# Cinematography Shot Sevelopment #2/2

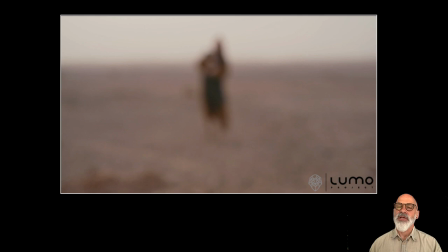So actually at the beginning of this shot, the editor's come in late again, but I would have started this character right in the distance and he came up, so there was plenty of time for the mystery to unfold. But the editor's chosen to come in a little bit late to it. We'll just play it through again.
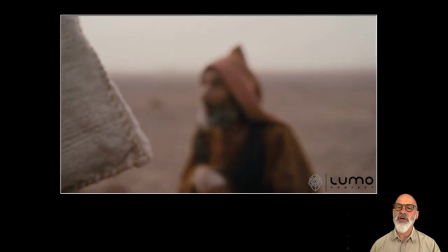Just begins, you're just waiting for it to come into focus, and then you're taken by surprise as that cloth comes in from the other garment.
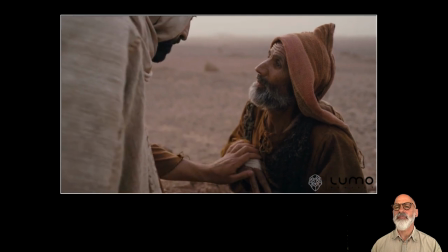The hand comes out, and then that move as he comes down is just enough to cue
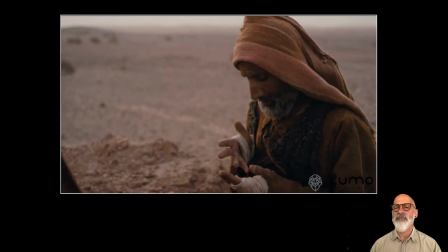the grip to start tracking very gently around as this unfolds.
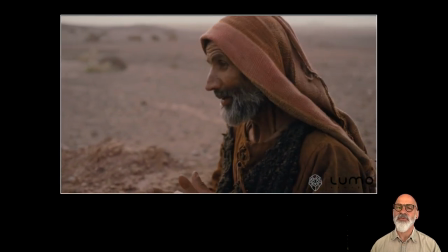Again, you can see that soft. You can see how soft and forgiving the light is. I didn't have to do any lighting here.
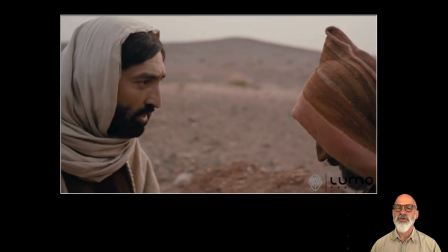I didn't have to put anything in. It's just so soft and even, a rare treat in those conditions.
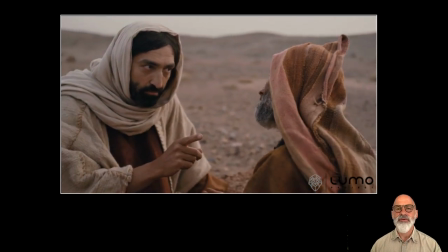But it meant that, I don't know how long this shot lasts, probably a couple of minutes,
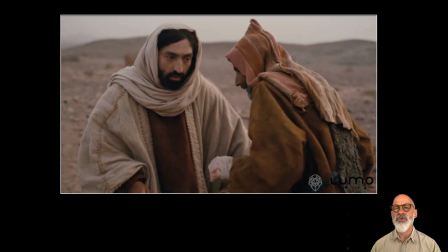but it meant that I could just do the whole shot in one take.
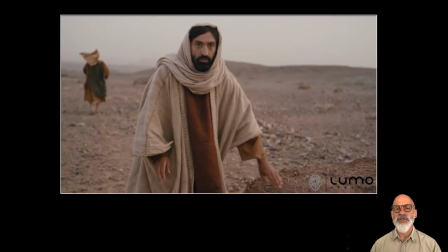Often you have to change the lighting just because it's so harsh, but you didn't have to in here.
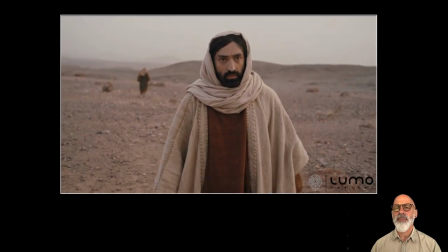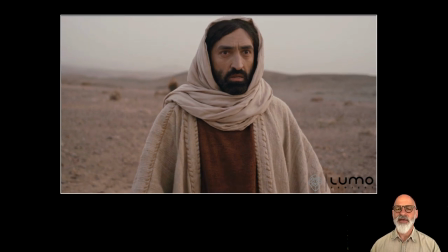So that's, again, shot development. You don't have to do it, but the thing is, it can be fun. It is a challenge. It's a great challenge for the focus puller, for the grip, for operating. I'm operating as well as DOPing.
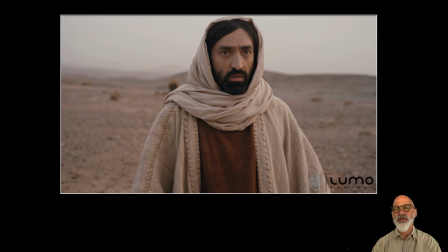There's a nice lyrical fluidity to it, and it's just a change from having to reset and cut, and it allows the actors to perform their piece uninterrupted, which for them is actually quite a nice change. And of course it has that honesty of shot, if you like.
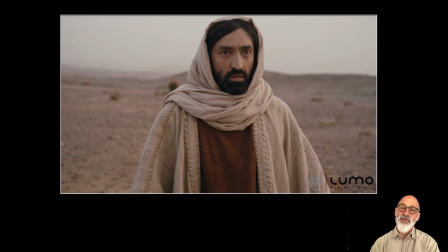Having a single shot in which the narrative just keeps unfolding implies that the truth is being told because there's no editing going on.
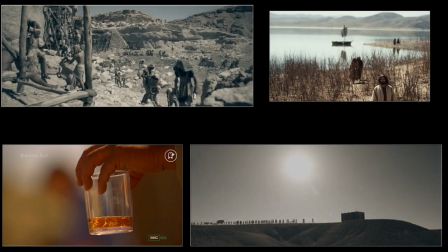So we've looked at various ways you can focus on shot development as a director of photography.
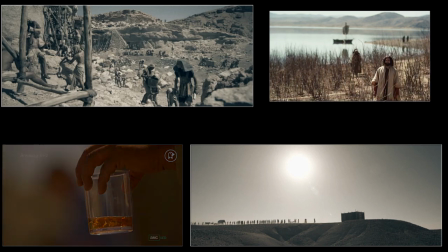Started off with just static shots in which the shot doesn't actually develop,
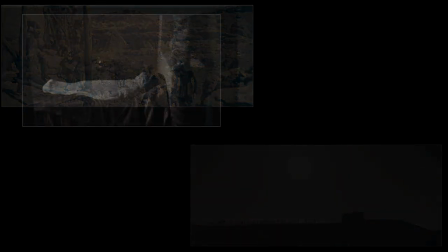but it's only the action contained in that static frame that develops and is provided by the actors themselves.
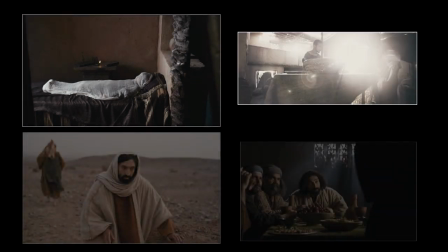And then we've looked at ways that you can incorporate
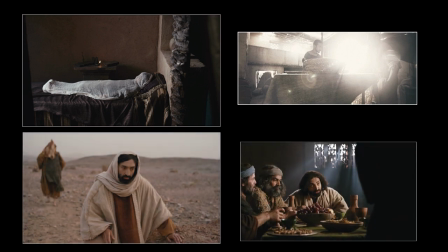simple techniques like precise focus pulls to develop the shot's narrative, panning, jibbing, use of gimbals and tracks. And we've spent some time looking at the detail of how you can
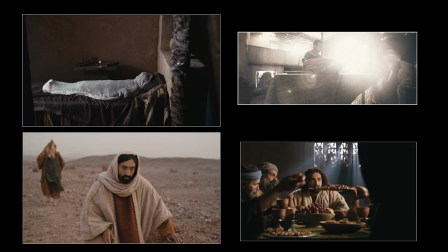choreograph the camera and the action so they work together harmoniously. And we've looked at how you can disguise, camouflage, and even lose the camera's movement within the action of the actors and the kinetic energy that's happening on screen.
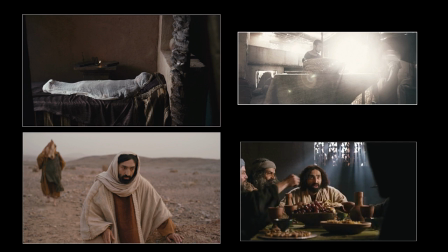There's a couple of films that are worth watching.
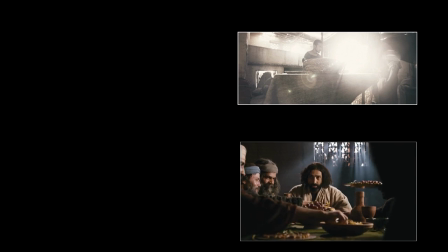Certainly, if you want to go back and watch Rope by Alfred Hitchcock, that was
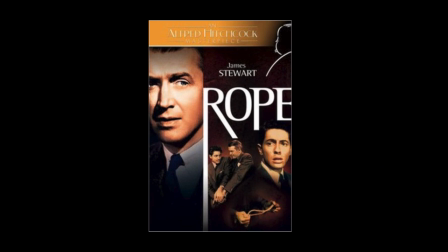concerned with doing a whole film in a single take, although it was restricted by the size of the film magazines then, so there are some kind of would-be invisible cuts in there. Birdman's a great film to watch for that.
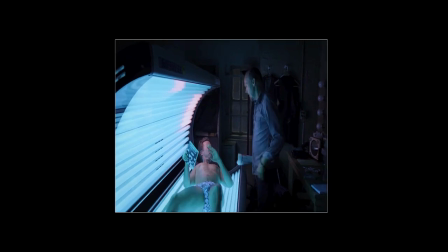What the hell is going on? Hey! Ow! That hurt!
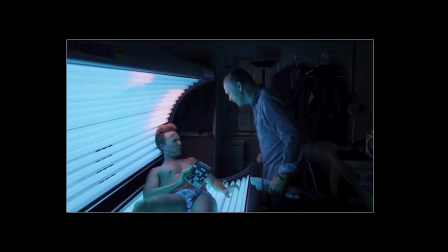Get up! Back away! So Carver's the reason you became an actor, huh? What? Listen to me. This is my fucking show.
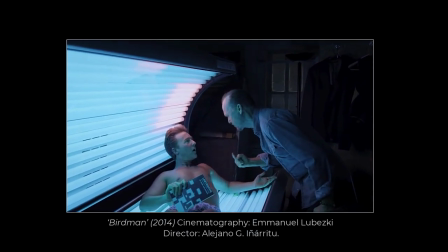I did the work. I raised the money. I arranged the fucking press. Oh, Jesus.
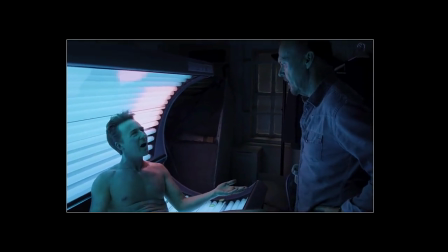They called me for an interview. I told them the first thing that came into my head. Really? The cover of the art section, for Christ's sake. That came to your fuck the art section.
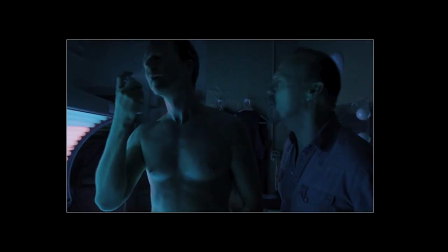You told them the first thing that came to your head. Right, because that's you, Mike, right? You're Mr. Natural. Mr. Fuck the scene you stare at my massive hard-on, right?